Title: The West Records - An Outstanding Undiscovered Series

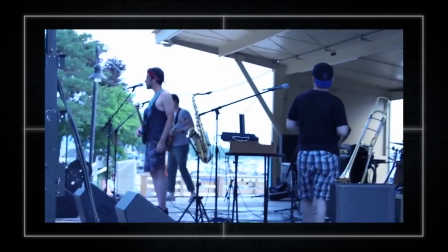(25:23)
It appears he gets more test footage or even a first freelancing job judging by the next clips we catch.
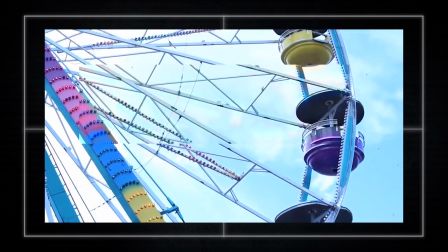(25:28)
Then we roll right into an establishing scene that gets so much right in so little time.
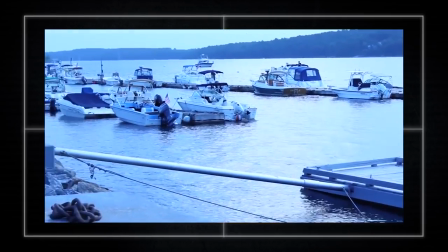(25:33)
Every good thing I can start to say about this series can be seen in just this short clip.
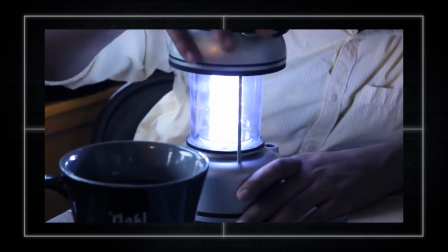(25:39) Is that rechargeable or does it take batteries? This? This takes batteries, son.
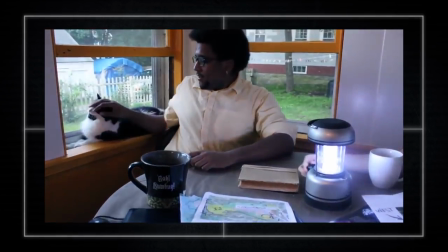(25:45) which means that we shouldn't waste it. Oh yeah? Yeah. Shouldn't waste on it.
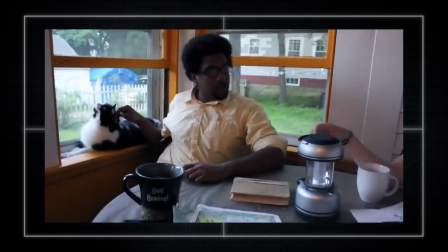(25:51) So is there any questions that you have for us now that we're all three in the same room?
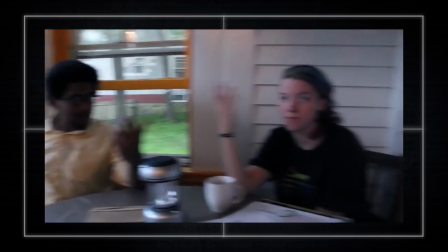(25:57) I know you and I have been getting equated, but this is Emma. What's up? Hi, Randall.
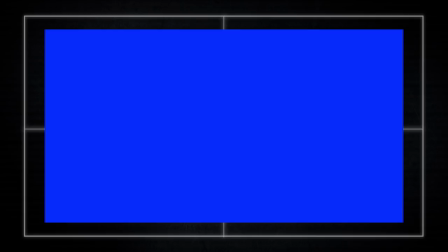(26:02) She's my co-journalist. Part of my adventure crew, which is now three of us. Now, I know you mentioned before that the whole thing's on West.
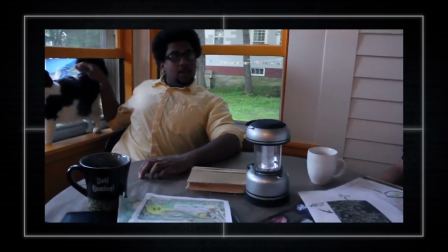(26:14) But you never mentioned why we're going in there? Well, I mean, that's why we're going in there.
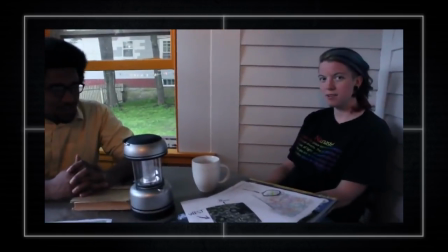(26:22) Nobody knows why. Yeah, nobody knows why it shut down. Why it shut down. Where all those people went. Wait, what people?
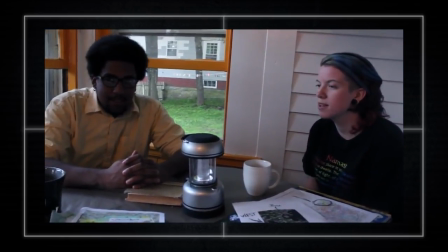(26:28) There were people. 3,000 people. I thought I'd read that. How?
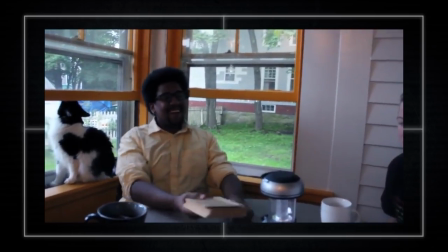(26:35) We don't know. No, no, no. I mean, no, no, no. Not how the 3,000 people. How are we going to get in there?
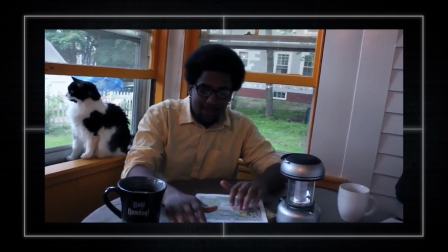(26:40) Oh, okay. That's a question I can answer for you. All right, so you see?
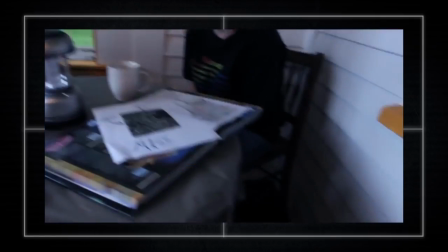(26:45) So it's locked down like super tight. It is locked down super tight, but I found that there is an unfenced area that cuts into woods.
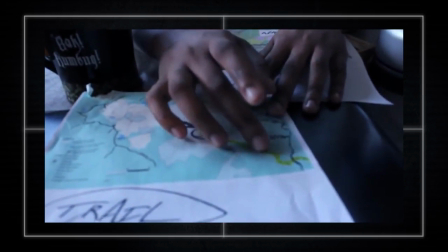(26:52) Uh-huh.
Where do I even begin? Do we start with the natural acting and actor chemistry, the legitimate personality presentation,
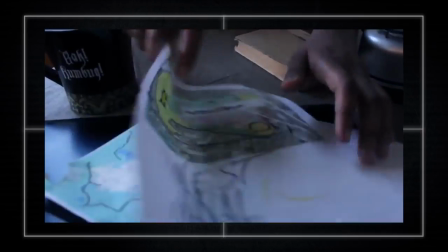(27:00)
the setup of the table and seem to be believable, or how they got right into the point immediately after making you believe in the reality of the moment?
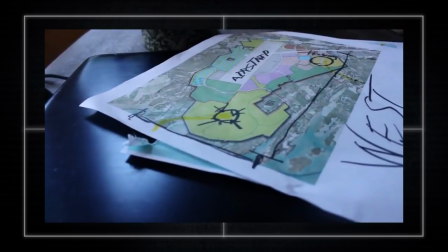(27:08)
These actors don't feel like actors.
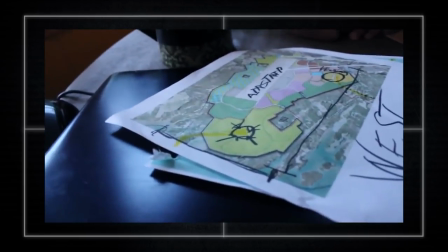(27:11)
They feel exactly the way they're portraying themselves, as a couple of people who want to perform this small video project who hired this freelancer Randall to come and help them out.
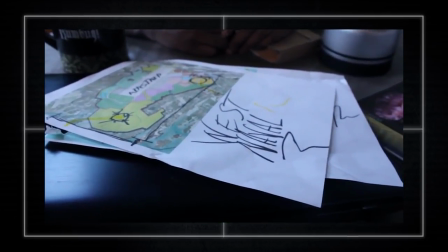(27:20)
This scene could have gone so many ways, most of them with inclinations by new writers to have one of these characters just spelling everything out for the audience.
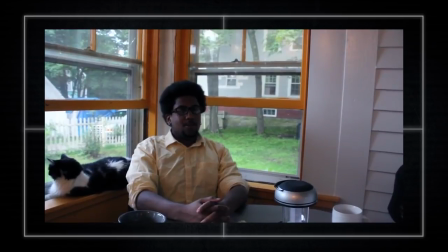(27:28)
We don't have that. Instead, we have what feels like a very natural first meeting between these people,
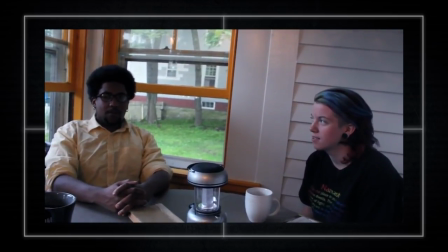(27:34)
and the actors have personality and presence, and their styles inform the way they present information to our freelancer, Randall.
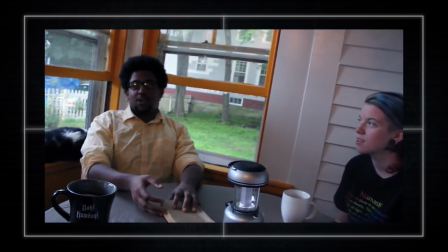(27:42)
So often, when it comes to bland writing in general,
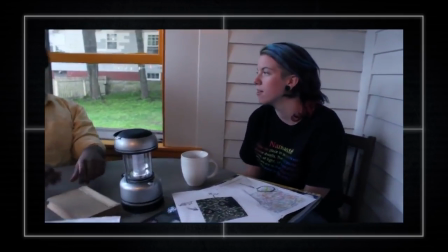(27:45)
a character who is the audience representative will have a more straightforward way of asking questions about things we need to know with a slight hint of characterization.
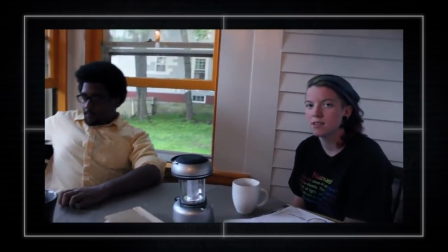(27:53)
Wise characters or those with information will then reply in the same way. We don't have that here.
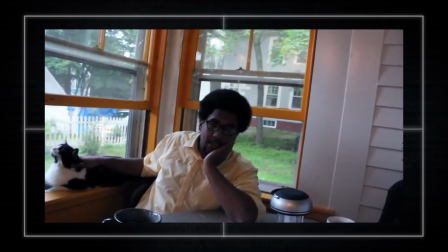(27:58)
The whole question and answer exchange is filtered so strongly through who these characters are that you can't sense the acting.
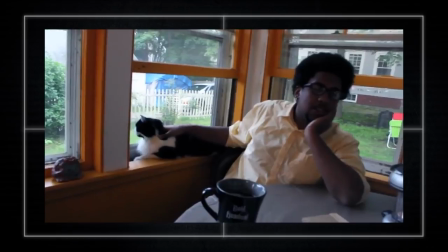(28:05)
This is the biggest breath of fresh air for the web series scene. It's reinvigorating to have this.
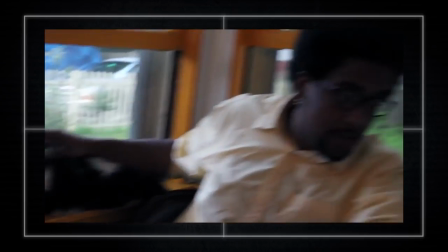(28:11)
If you want a very specific example of how good this is and what exactly I'm talking about, let's go to a specific piece in the first video log.
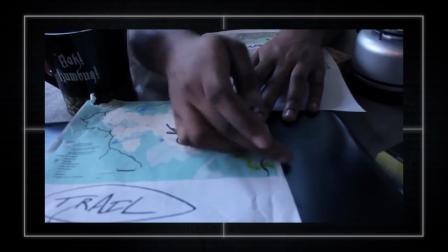(28:19)
Randall has just been informed they'll be trespassing on an abandoned military base.
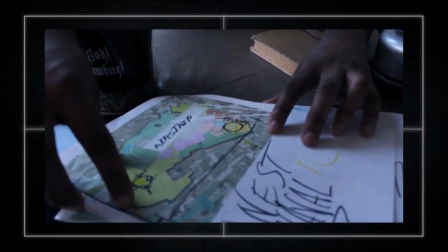(28:24)
The audience insert character, at this point, would be worried about getting in trouble and ask a question along the lines of, What happens if we get caught?
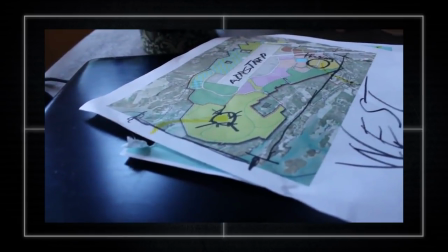(28:31)
Is this okay to do?
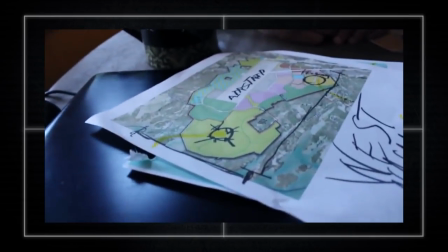(28:33)
Typically, an underwritten character would reply saying something like, we won't get caught, or it's not exactly legal, but we're being careful.
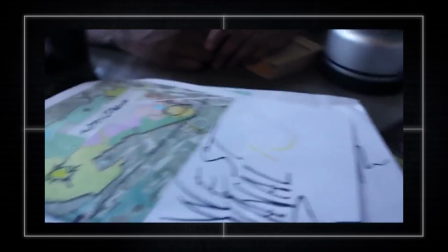(28:41)
Watch how they handle it instead with the question and the reply.
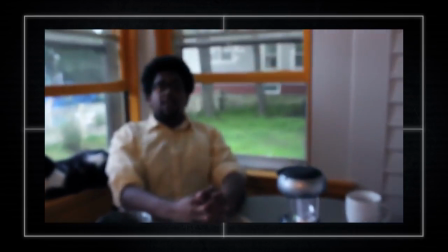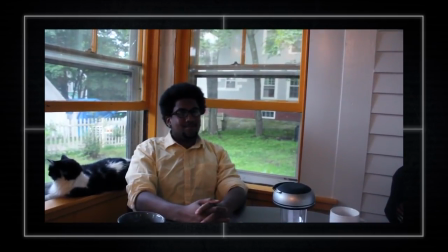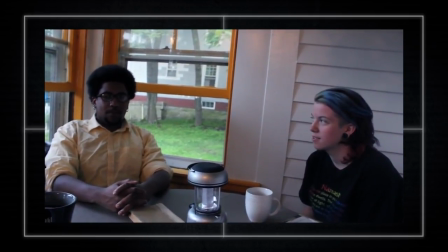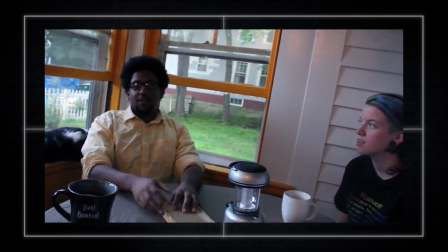(29:03) It's not even so much as what we're hurting anybody, it's just we're just curious little... We're gonna find some information.
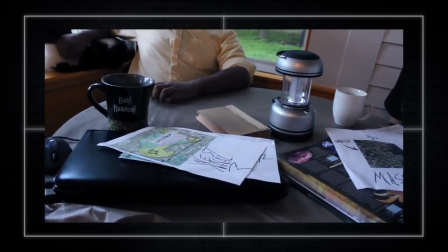(29:09) I really, that's what I'm in for. I want a story. Okay.
Every single statement is dipped in characterization and unique style.
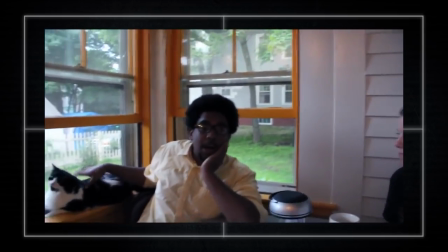(29:18)
This is how good character writing works on the surface level. This is how it's done and what we've been missing for so long.